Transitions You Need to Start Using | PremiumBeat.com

What's going on, you guys? Zach here from PremiumBeat.com. Super happy to have you here today. I'm going to be talking about my favorite transitions and ones that you should start using.
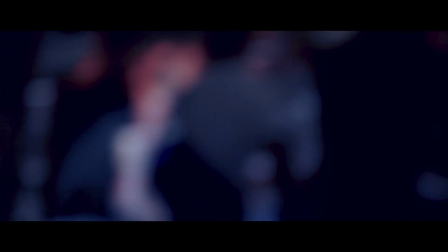41s
Now, some of them possibly you haven't heard of or you're not really utilizing too often, and other ones are cool ones that you can start using.
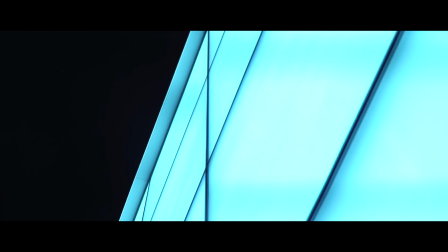48s
Now, the majority of the transitions that I'm going to be talking about, you don't really need crazy big plugins for, maybe a little bit of additional footage, but a lot of this is what you can achieve in just Premiere Pro with the footage that you already have. Let's start talking about these transitions and how they can beef up your footage.
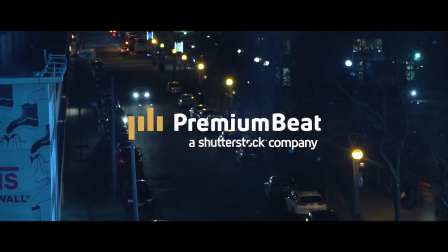Okay, so the first transition I'm gonna talk about is the flicker transition or the strobe.
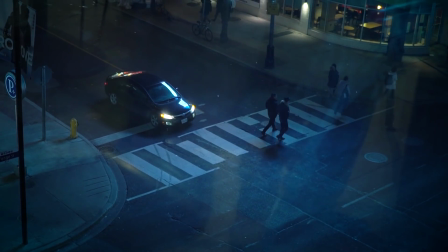73s
Now, this works really well in like music videos. It also is really cool to like disorientate your audience.
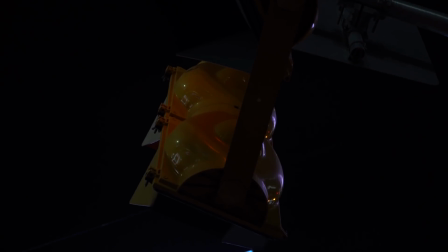79s
It kind of resembles like if your eyes are flickering really fast. So essentially what I did was I went into my edit and then between my two clips that I have,
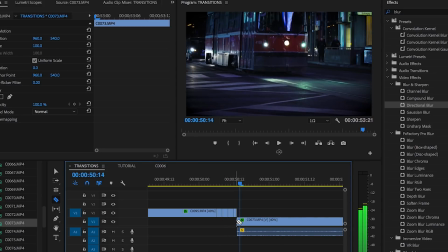88s
so I went up 2 frames, splice, up 2 frames, splice, up 2 frames, splice, and I did that over and over again. So when you play it out, you get this. It adds a pretty cool disjointedness and adds a bit of flavor to your scene.
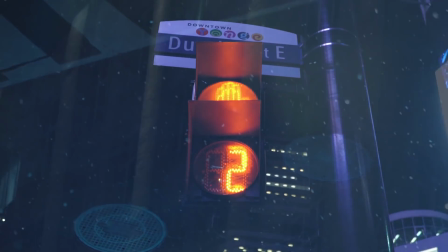105s
The next one I'm gonna talk about is film burns or light leaks, and overall just like overlays that you can implement onto your footage. So these are done quite a bit, so I won't touch on them too much, but it's really cool because overlays and doing different blend modes to transition yourself into new scenes is a really cool way to beef up the scene and add a bit of stylized vibe.
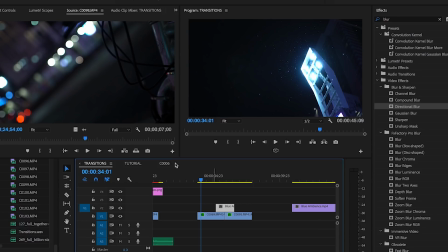125s
So I've got these 2 shots here, and what I'm gonna utilize is one of the light leaks downloads that I got from Shutterstock. I'm gonna stick that over top of the footage, change the blend mode over to screen,
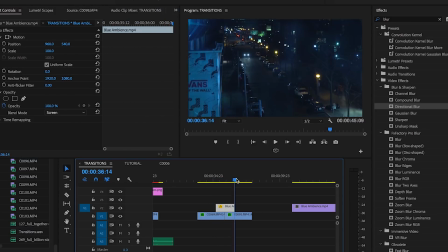135s
and now that I have that implemented into the shot, if I press play, it kind of blends them together a little bit better.
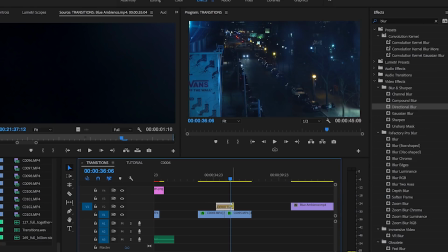141s
Maybe I'll put a bit of a fade between the overlay. This also works really well for if you have maybe a shot of like a light or an interesting like flare happening on screen. So I've got this cool shot of the light, and then I've got like the snow flickering in front.
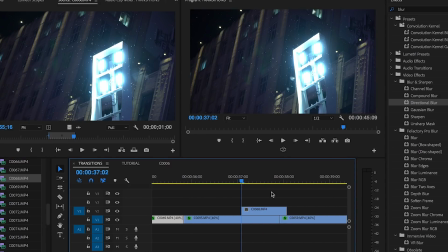155s
So what I'm gonna do is do the exact same thing and treat this shot as if it's like a light leak.
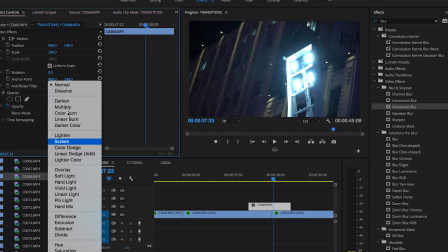160s
And then I'm gonna put it over top of my shot, change the blend mode over to, let's say, multiply or screen, fade that in, maybe scale it up a little bit so the light is really prominent.
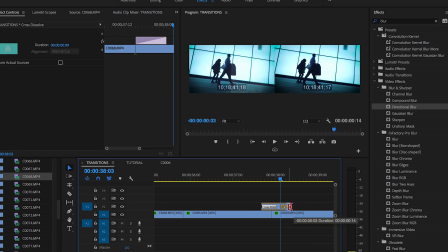169s
And now if we do this, we get like an interesting kind of flash of white stylized look.
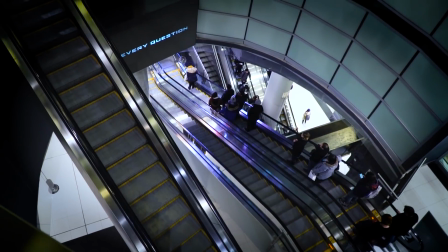173s
And so one thing I want to touch on in this video is that you don't need these crazy transitions or ones that have been done a lot in order to create a seamless flow into your scene. Basically, just experiment and play around. For me, I love trying around different blend modes.
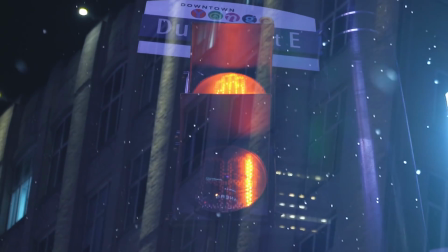189s
Utilizing like a flash of white or utilizing some sort of other shot as a transition piece is really fun. Which leads me into my next transition, which is the whip pan. Now, this is something that's used quite a bit, but I love it. And I actually discovered it by just an error. We were shooting like a music video and the camera just broke while we were filming, and it did this like interesting whip.
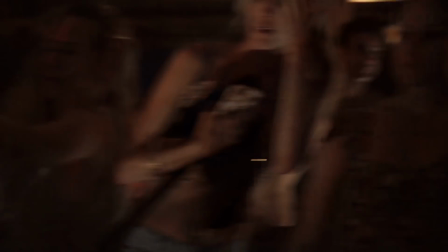212s
And I'm like, well, what happens if I use that in my footage as a transition piece? Anyway, so with the whip pan, what I'll do is actually when I'm filming on the day,
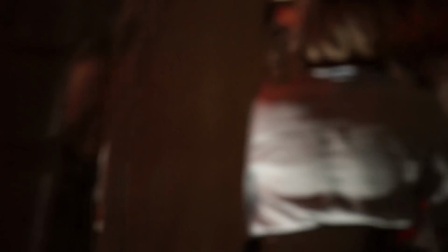220s
I'll just go out and get some footage of me like zigzagging the camera back and forth, and then I have footage of that available. I even on my computer, I have just like stock footage of that of just wherever I've shot. Maybe it's like daytime outside or in a forest or nighttime in the streets. I'll have just a bunch of shots available of the whip pans, and then what I'll do is I'll find a good spot of it kind of like zigzagging or going in one direction,
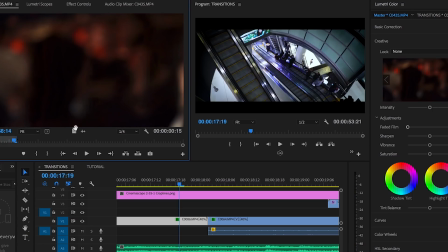240s
and I'll get like 1 second of that or 24 frames of it, put it in between my 2 shots.
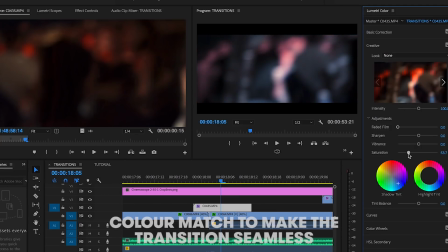245s
Boom. Now you've bridged the gap with this cool whip, and where it works really well is to build the energy of a scene or to jump between 2 different locations. Comedy does this a lot where it's like, let's see what Bill's doing. Then it like whip pans over to him, or like any sort of like action movie, you can use these really well. And let's put the 2 together. Let's do a blend mode like multiply whip pan just to put the 2 transitions together. Pretty cool, right? And that's just a total experimentation. I said it and then I'm like, let's see what would happen.